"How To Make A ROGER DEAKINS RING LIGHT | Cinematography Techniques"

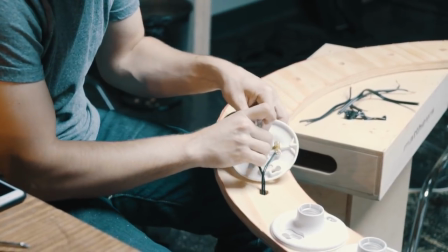For me,
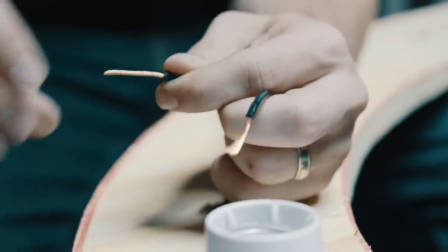it was 25 times stripping the lamp cord and then putting the smooth wire into the brass terminal and then the bumpy wire into
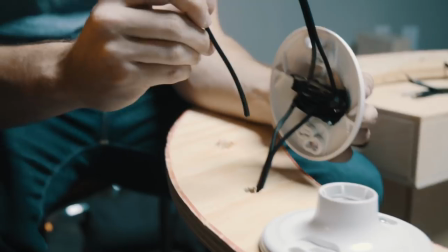the silver terminal and then doing it again on the other side and then putting on some electrical tape and running the wire back down through the hole and
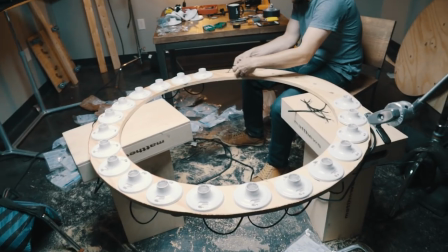up through the next one and then screwing the lamp socket down and you do this enough times to where you get into kind of a rhythm with it and
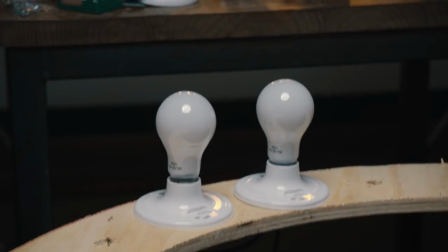it starts to feel just kind of therapeutic almost you'll either get really chill and throw in some music or you'll lose your mind one
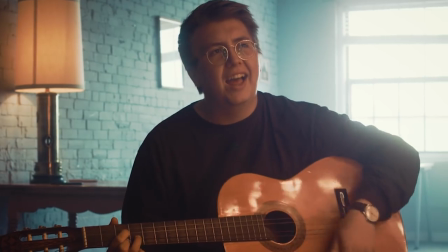of the two so
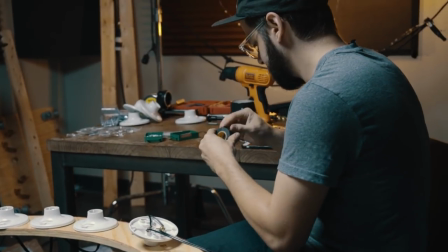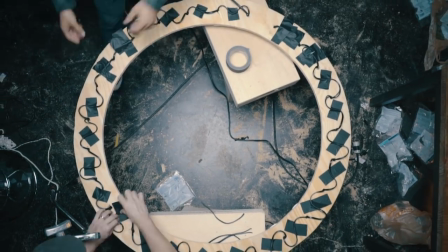once you have all of your lamp sockets wired up you can put an optional cross beam down the middle so that you have kind of a handle
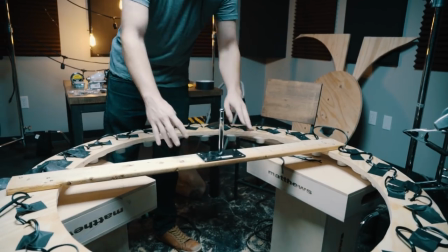where you can carry it and I happen to have an extra baby pin wall plate adapter laying around so I went ahead and screwed that into
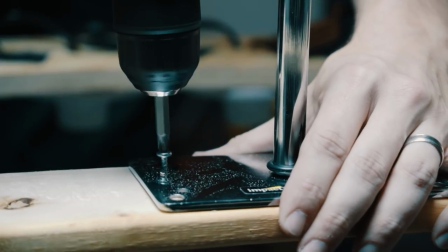my cross beam so that I could use this light with the c-stand.
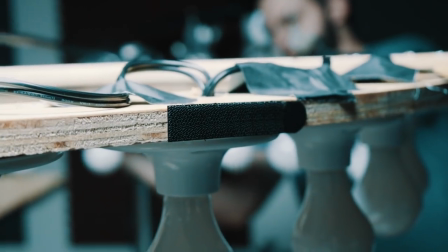I also went around the edges and added some command strips around the edges so that I could stick some fabric
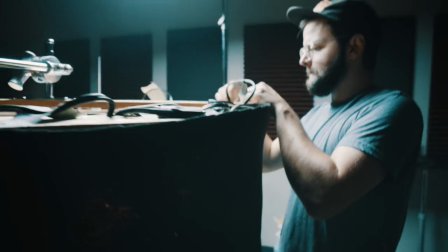around the sides to act as a skirt for the light and control it a little bit better when it was being used in a top light scenario.
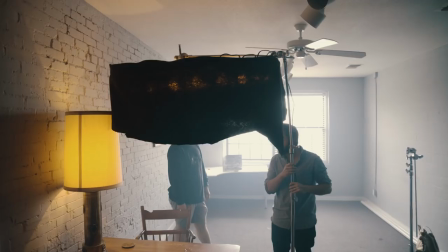Now a light like this is really versatile because you can use it as a really beautiful top light for like a tabletop type scenario.
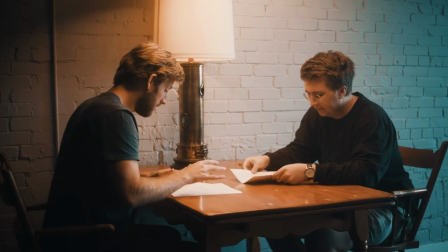You can fly these above your scene and get a really really nice look.
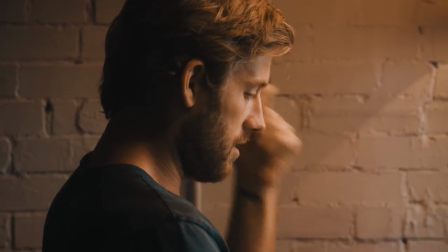But these lights also make a really really nice key light to supplement for like a tungsten practical.
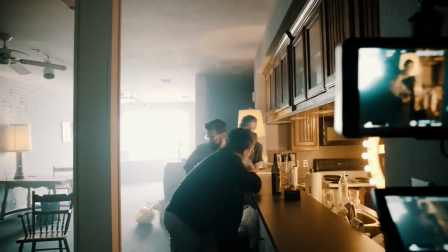All you have to do is just put this ring light behind it and dim it down to match
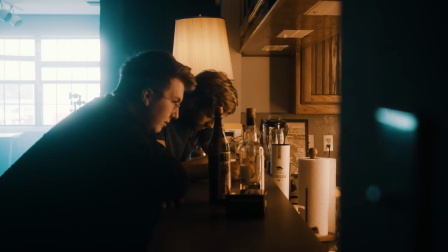the color temperature of that tungsten fixture and you have a really beautiful, wrappy, kind of soft,
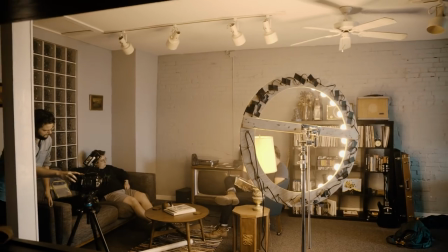diffused light. And if nothing else, you can just use one of these lights to provide a really beautiful, warm ambiance to the entire scene.
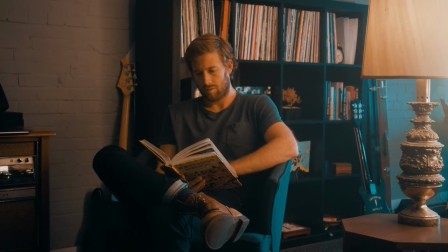If you just want to kind of give everything a little bit more of a warm glow, using a light like this would just provide a nice, warm ambiance to everything in your scene.
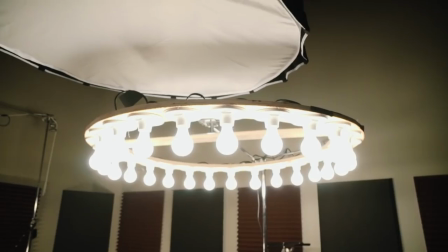Anyways, a light like this is just a thing that I've always wanted to try to build for myself.
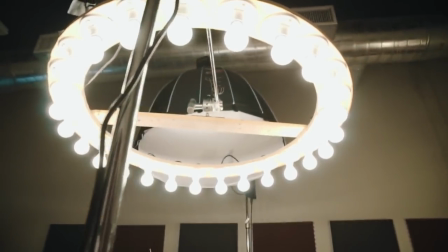I know now that I have one I'm going to use it a whole lot and I'm actually going to take the circle that
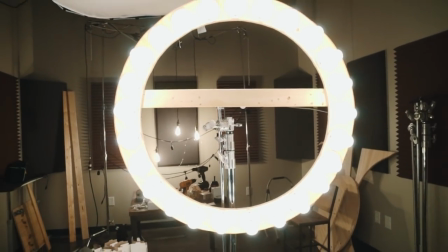I cut out of the middle of the other one and make a smaller version so that I can have two different sizes.
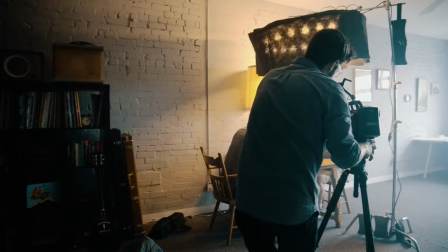So try some stuff yourself, experiment a little bit, see what sort of cool looks you can come up with with your ring light.
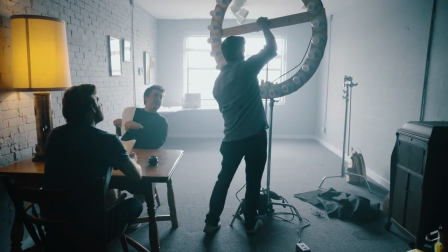And as always I hope you found this video helpful. Be sure to subscribe, hit the like button, all that stuff. Anyways, I'll see you guys next time. Thanks for watching.